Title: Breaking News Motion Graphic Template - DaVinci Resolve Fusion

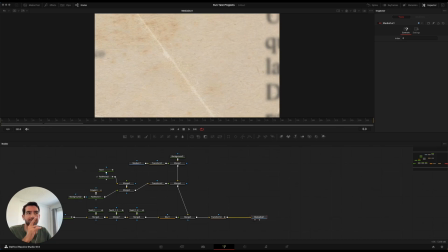(0:00)
Okay, so today I'm going to show you how I made this template in DaVinci Resolve. I'm gonna show you the whole behind the scenes and everything so that you know what this is like. It's not too bad, but it is a little bit of different things that make it all feel like a cohesive piece.
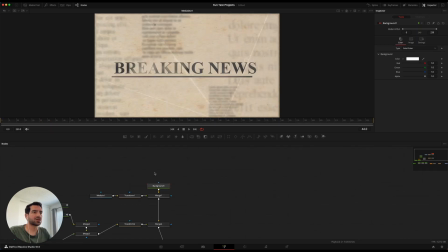(0:16)
And so the first thing that I did, I always start out with like a background node that like sets a color.
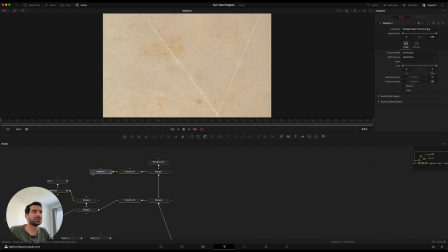(0:23)
And the next thing that we did was we grabbed a texture and I grabbed a kind of like aged paper texture.
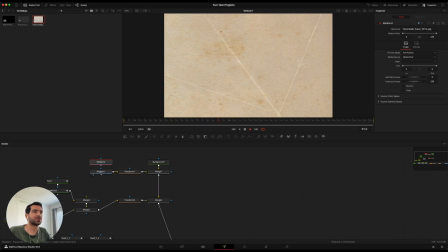(0:29)
Something like this would have been good to like, we could even replace this one with this texture.
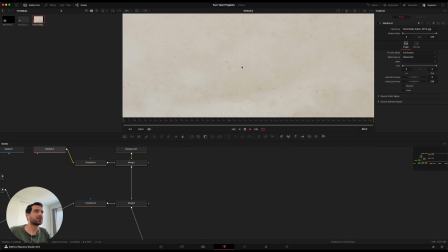(0:37)
And this is even a texture that like will show you the end result.
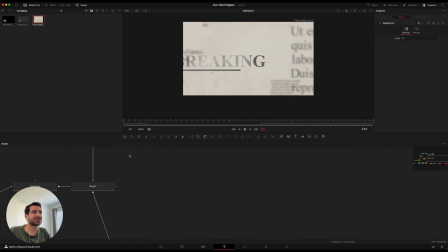(0:46)
And it's going to be still looking like it's aged. And so that's the whole goal, is to make it look like it's newspaper.
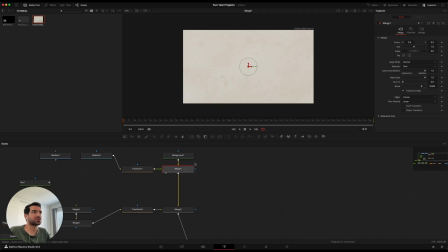(0:54)
So next we transform that. So we merge those two together to get this so that it looks like it's aged paper. Next, what I did was I grabbed a text node, and this is where I wrote breaking news.
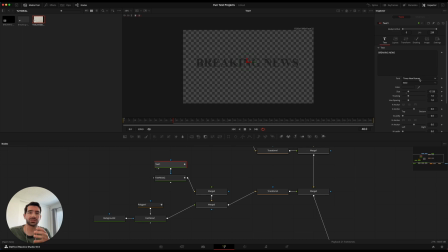(1:07)
And I used like Times New Roman because Times New Roman is used for a lot of newspapers and stuff. So I wanted to make it feel like it was a newspaper, right? And so I grabbed the text node and I put some fast noise on top of it.
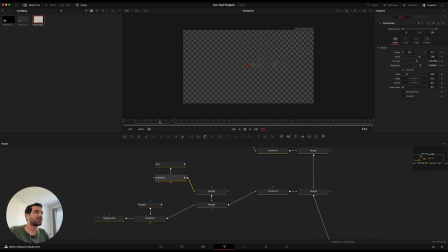(1:25)
You can kind of do whatever you want. The point is that the fast noise needs to kind of be animated so that it becomes more contrast and more bright as the animation goes on. So you can see over here that the
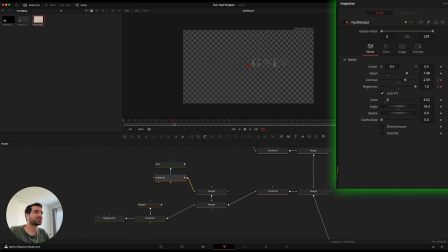(1:42)
contrast and brightness goes up so that it reveals more of that text as the animation goes on. And then with the text, you want to make sure that you have the right on
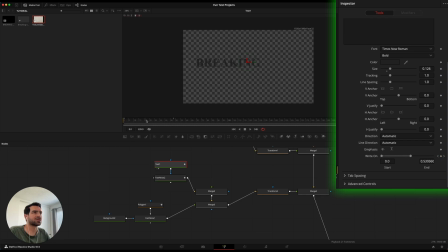(1:55)
animation going, so you animate the write on so that it writes itself on over the set amount of frames that you give it. And that way, when you merge it together, it just looks like it's bleeding in. Do the same thing with like a background little like bar so that the bar animates in as well.
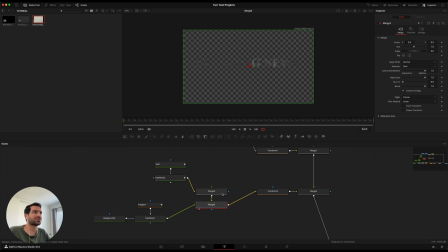(2:15)
So you'll see all of that come together in this merge here.
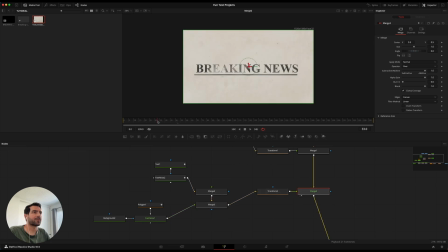(2:18)
When we merge it on here, you'll see it kind of like it looks like it's bleeding on. So the way you do that is you create a polygon, which is just a rectangle or a line. You just create one line, create a mask with the background here, and you merge them together,
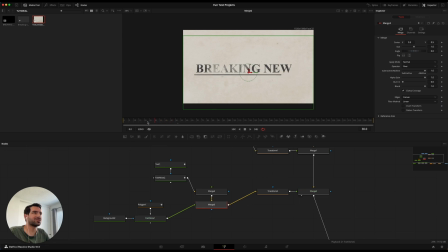(2:37)
and you get this thing that looks like it's bleeding on as if it's been just inked into the paper. So that's the whole section of just this breaking news.
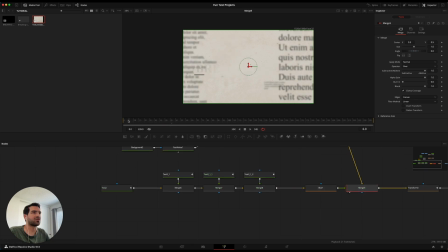(2:51)
As we go on down here, when we get to this merge, right, you see all of this text start popping up, and it's like it looks like it's writing on and blurring out. And so the way I did that was I just took a bunch of text and went to a lorem ipsum
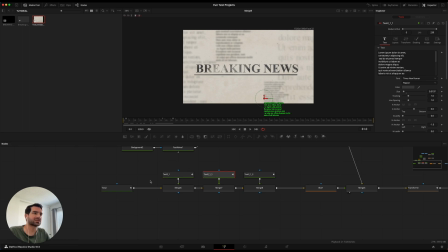(3:07)
website and just generated a bunch of fake text and just pulled it up
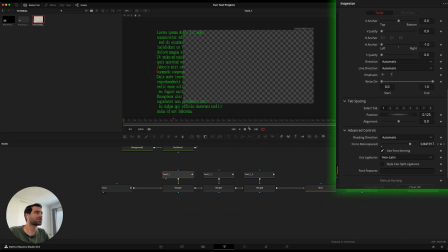(3:15)
different sizings. So I just did like force monospace over here as the animation, and you just let it change its spacing here, and that makes it look like it's moving around.
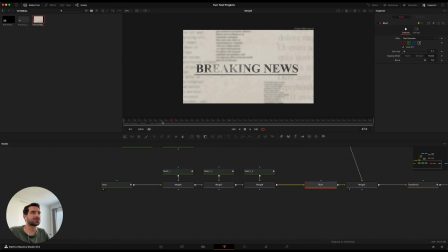(3:34)
And you just merge them all together and you give it a nice blur to make sure that the breaking news stays the main thing. That way your focus is on the breaking news, not on the text.
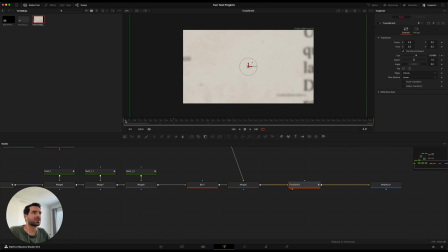(3:47)
And then lastly, I just did a little transform that like just zoomed out so that it looks like, oh my gosh, there's something happening, and then boom, like all of the text goes blurry and breaking news.
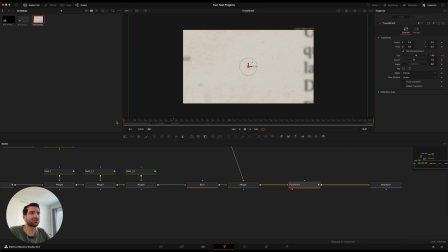(4:02)
So you're just, this kind of serves for something to cut through, so like if you're coming out of it, you can just cut into the breaking news.